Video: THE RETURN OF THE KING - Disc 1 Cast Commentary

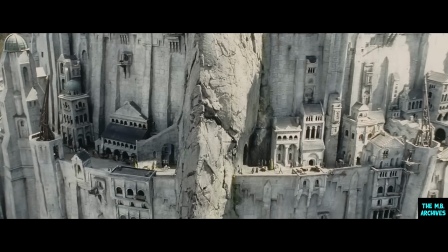So when you see us riding, like with the stuff moving behind like this,
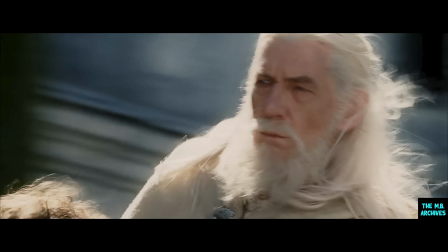yeah, that was actually a barrel on a track, which was hilarious trying to make it look real.
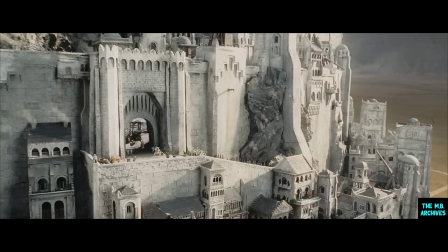The Gandalf who's galloping up is a computer-generated character based on my appearance and the movement of a real horse and a real rider.
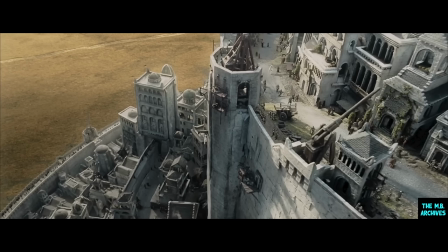Great set, isn't it? Yeah, fantastic. That's a miniature. But there was a lot of that set there.
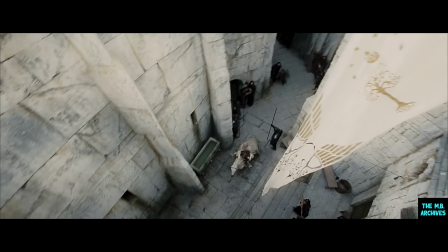All this stuff, that was all a set that was built. And they're going up and up and up and up until there it is.
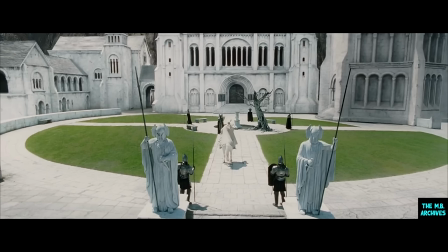That was a beautiful set, that one. It was a large space, and the indications were clear of the palace, the great hall, although it was just the facade that we saw on that set. And then the white tree, rather magical presence.
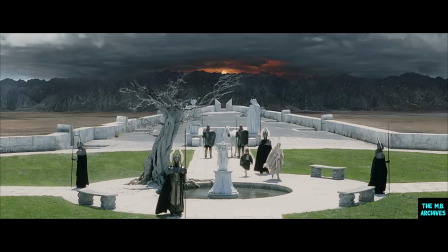Gandalf. Yes, the white tree of Gondor. The tree of... That's the tree you had a dream about, remember? Yeah. But Gandalf's like, whoa, just carrying on. This scene coming up, this was done in pickups.
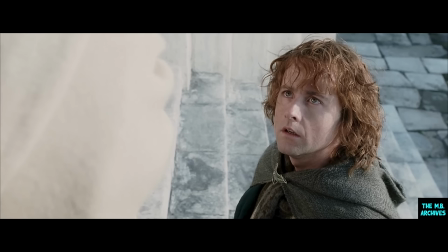Lord Denethor is Boromir's father.
Just like the idea of kind of explaining who he was a bit more. And also, I think, helps in showing the relationship between Gandalf and Pippin, which is quite nice. Basically, just will you be quiet? Yeah, just don't talk. Just don't do anything.
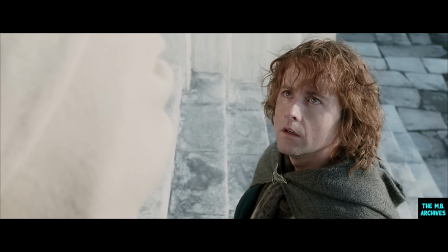And Pippin agrees. It's probably a good idea. What's happened just before this is that
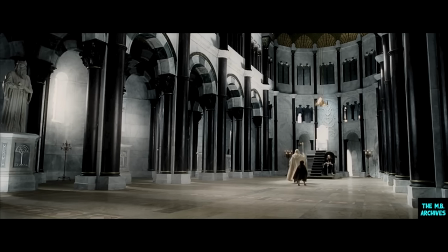Denethor's found out that his beautiful boy Boromir is dead. He's absolutely grief-stricken. And that grief is quite a contributing factor in his deterioration.
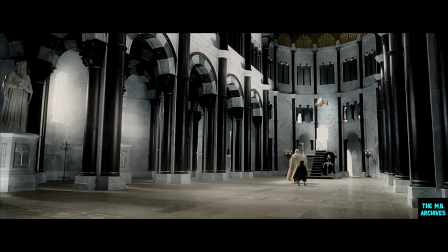And these two walk in and try to get him back to, you know, to matters of state.
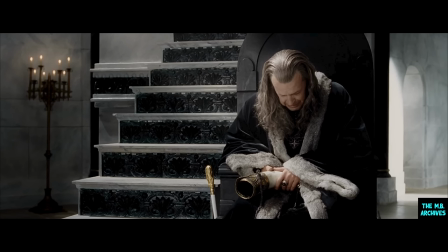And also, we'll see that he has made the mistake of looking at the Palantir and therefore become corrupted in his visions. He loved and trusted Boromir.
Perhaps you come to explain this.
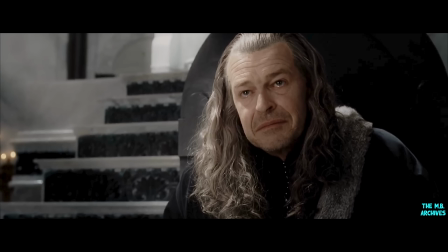The danger with Denethor was to play him as a silly old man, and he's not. Playing madness, you've got to be so very, very careful not to, to drop into cliché.
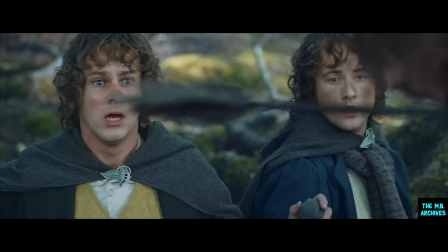This is still one of my favourite sequences in the first film. Mm-hmm. Look at our faces. We are absolutely gutted.
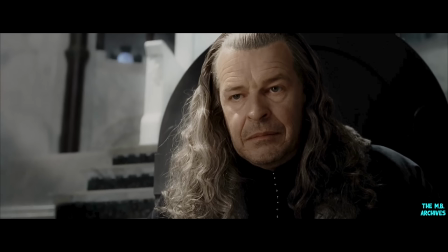John Noble is fantastically insane in this film. There's something so flamboyant in a way about his performance, but it so works for that character. I just remember every time I would see him after seeing these scenes in the movie, it would take me a few moments to kind of expel the thoughts of how creepy he was.
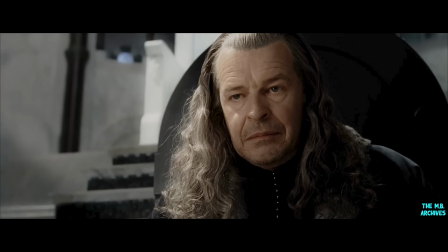Like, God, you're just really creepy, man. But he's such a lovely man.
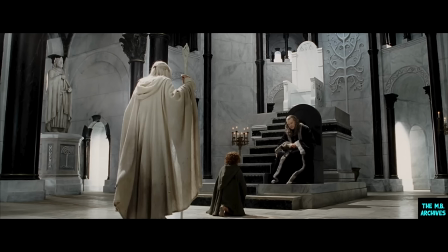Because of the nature of my role, I didn't really chat a lot with everyone. I'd do my preparation the night before, and when I got onto the set, I sort of kept very quiet, and I'd go back to my caravan and try and hold the moment, because Denethor was such a complex and lonely man,
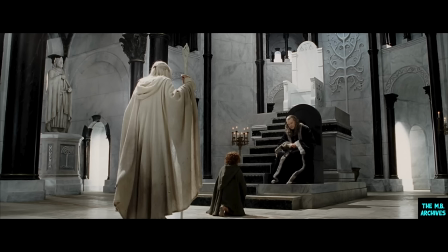and I didn't want to lose the mood.
There will be a time to grieve for Boromir.
He fears Gandalf because Gandalf is, in fact, wiser than he is.
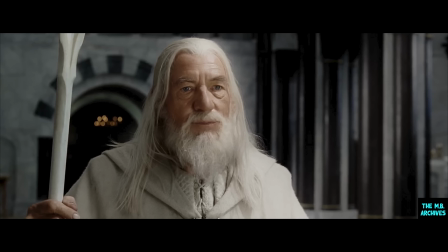and perhaps can see through him. But he's not a bad match for him, as we shall see.
As steward, you are charged with the defense of this city.
Now, steward doesn't mean king.
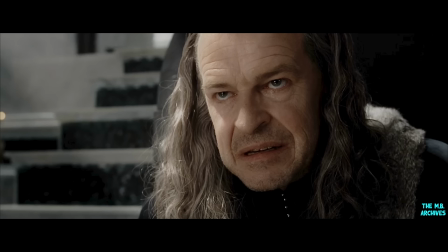Steward means that he's kind of caretaker king, looking after the place until the king comes back. But what's happened with Denethor is he's been steward for such a long amount of time that he kind of feels like he is king, that he is responsible, and that, you know, he should be treated as such. He has a lot of issues, you would say, in America.
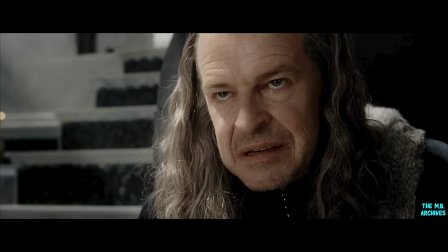He's a truly tragic character in the Shakespearean mode. It's like King Lear. And so I had to go back and find the real man, and then what you see mainly is him in his distracted state. But to do that, I had to go back and find the other man.